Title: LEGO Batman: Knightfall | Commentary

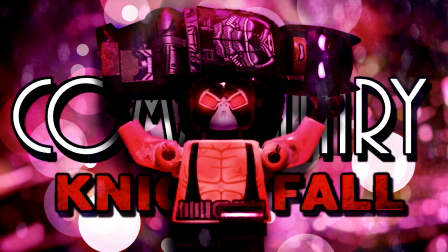Hey dudes, I'm the one and only Grosso guy with a commentary for my Batman Knightfall Lego adaptation, which also serves as the finale for my series. If you haven't seen the original film or my series yet, then you can find links to watch both of those in the description. That being said,
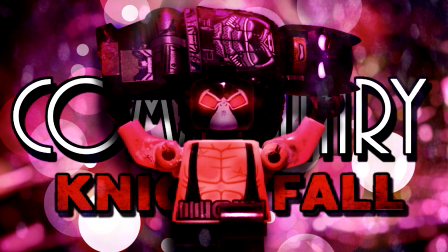this is a long one, so feel free to put this on while animating your own video or something, and I'll just start giving you the actual commentary now.
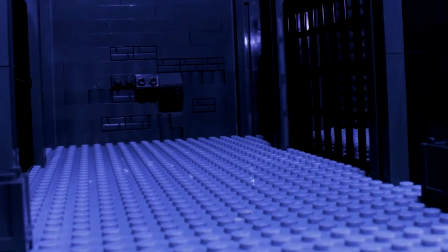So right off the bat, pun intended, this opening scene, this actually wasn't going to be in the original cut of the script.
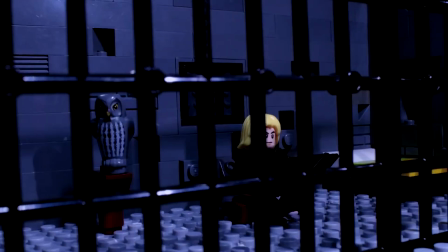This whole origin sequence with Bane, actually all the flashbacks with Bane's origin,
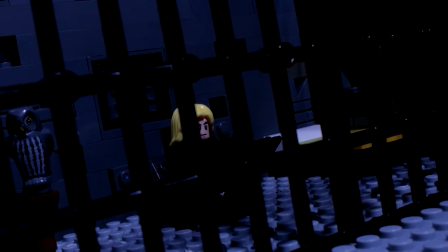was a part of a prequel script, which was going to be about Bane.
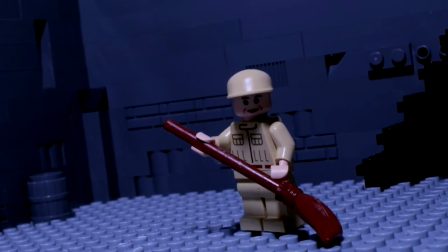And I was going to make that before Knightfall or have a collaborator make that.
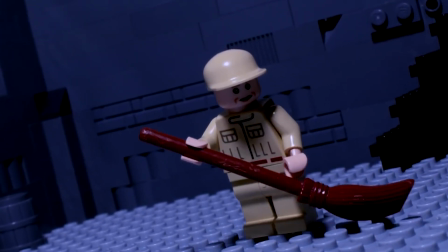But then I was like, you know what?
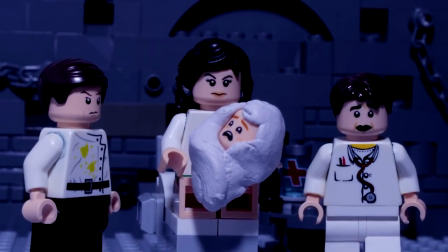When it fell through, I was like, let me just add some of those scenes to Knightfall, and I'll give Bane's character more depth, and I feel like it'll help the flow of the story a little better.
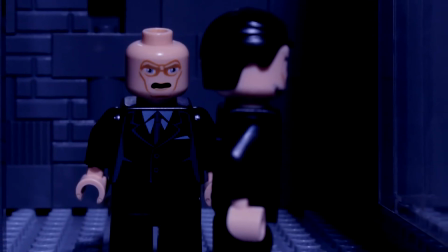So, yeah, these scenes wouldn't have been included.
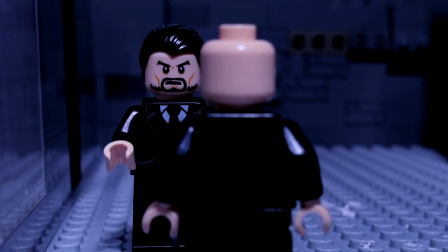So this was added, not really as a last-minute touch, but a lot later in the script, because I had worked on the script for about, like, a year.
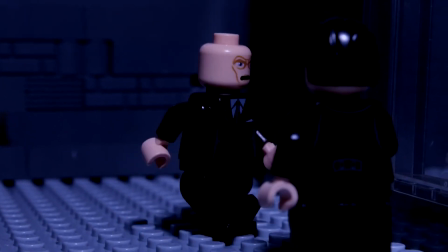And even after all that time, it was like a couple of months after that, I added these scenes to it and reworked it even then.
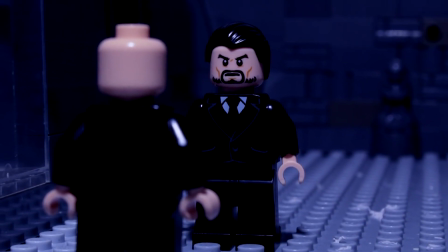This was also one of the first times, I think,
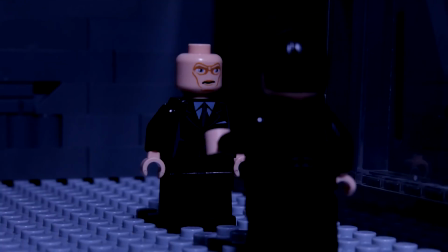when I had tried doing a bit of a little bit of color correction and lighting work.
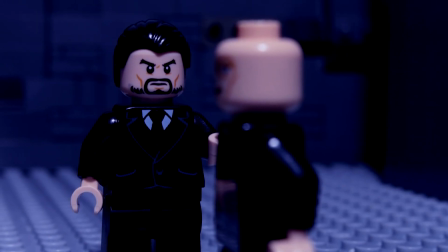Like, one of my good friends told me to use like a blue sheet and to put that over my
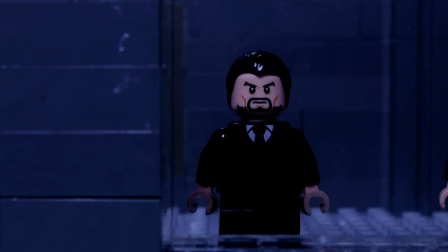my light to give like a color, or like any color for that matter, and then I was able to do colored lighting that way,
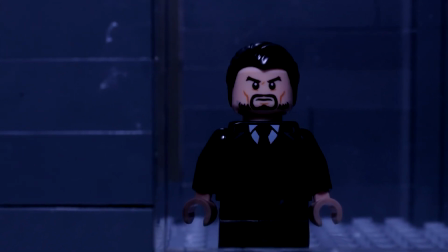and then also the color correction helped.
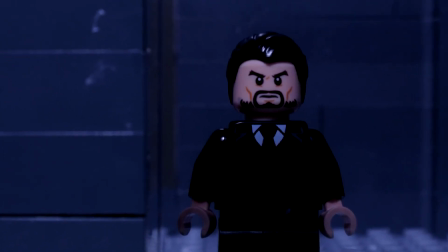But you know, the natural lighting on top of that was what really sold the look.
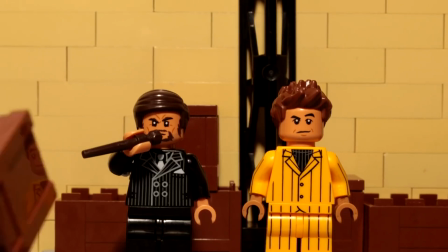And this establishing shot, this was a shot that I had asked my good friend Paradox Pictures to do for me, and it wasn't even going to be in the film.
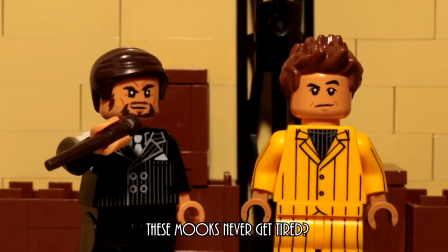It was just something I wanted for the trailer. And then I was like, alright, let me put this into the film somewhere.
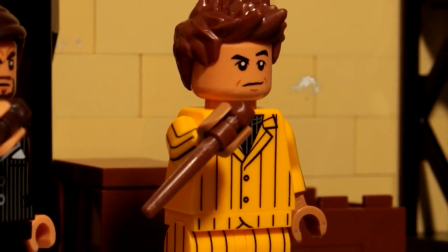It was just meant to be a really cool shot. And then this scene here with the thugs speaking Japanese.
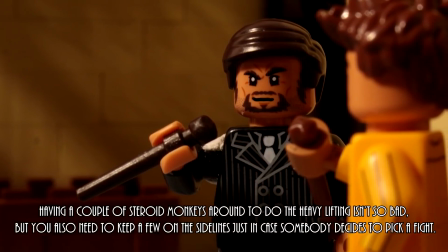Yeah, they weren't going to speak Japanese originally. Just one of my good friends, Michael Red Raider, could speak Japanese rather fluently.
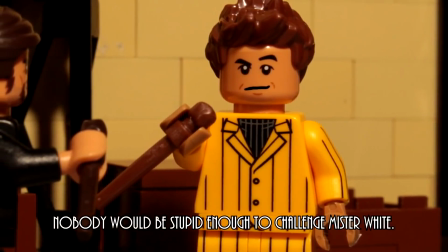So I was like, yeah, I'm going to get him to do this. I thought it'd be sick to have some other language speaking in the video.
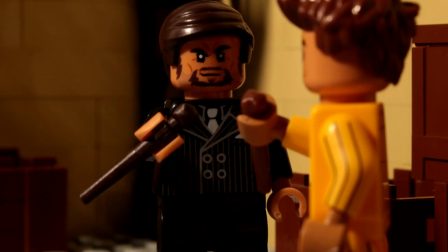But no, originally they were just going to speak English.
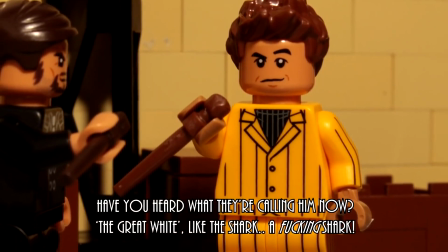As a matter of fact, this scene and the Bane scene, they're based on,
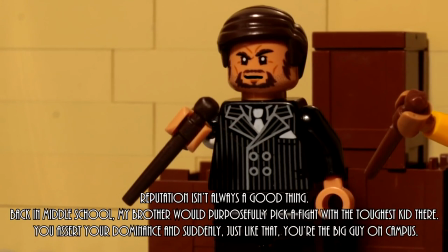I don't know if it's a tie-in to Knightfall or what, but there was a comic, a storyline called Vengeance of Bane,
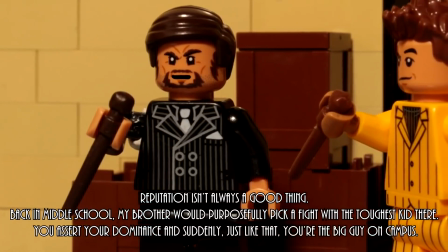and a lot of that was kind of transferred over to lead into the Knightfall story itself.
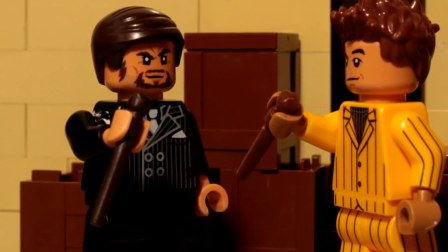But the conversation here was meant to be more of a
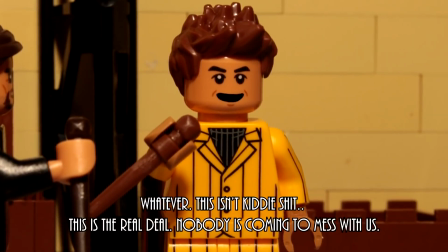less than subtle foreshadowing of the story itself, that Bane's gonna come and try to take out Batman to climb to the top of the food chain,
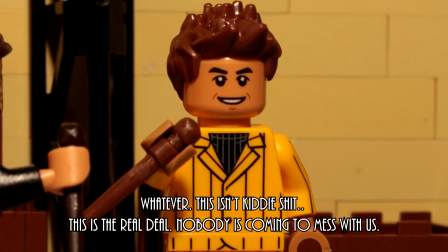and just also the overall theme of my series,
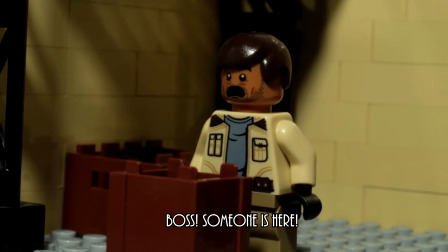how that had been with Ignatius Ogilvy and Penguin and whoever else.
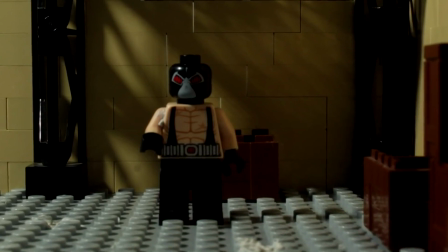So this encounter, this first encounter between Bane and Batman, this is based on their first encounter in Knightfall.
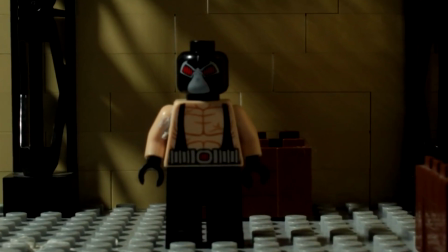But the thing is, I had considered not even having the two of them meet until the final battle in the cave.
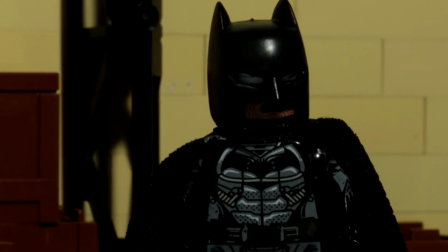I really wanted to be there. I wanted there to be like a big build-up to that moment where the two have their confrontation.
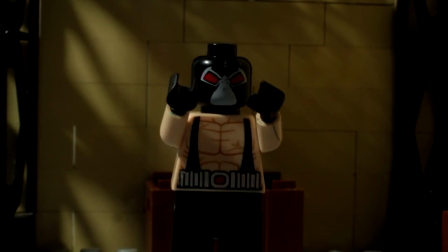But then at the same time, I was like, alright, it might be kind of neat for the two of them to
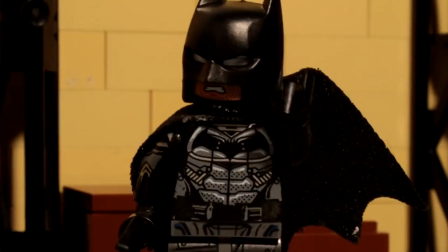somewhat cross paths but not fight just yet, so they have an idea of each other. And then that way, whenever they do have their final battle, it will be like a payoff.
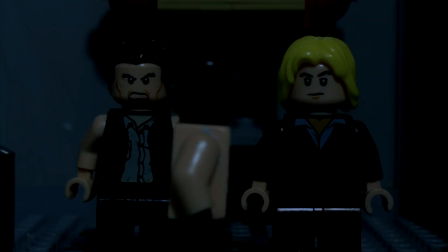Something I really wanted to explore here was Bane's side of the story. This is more meant to be Bane's story than it is Batman.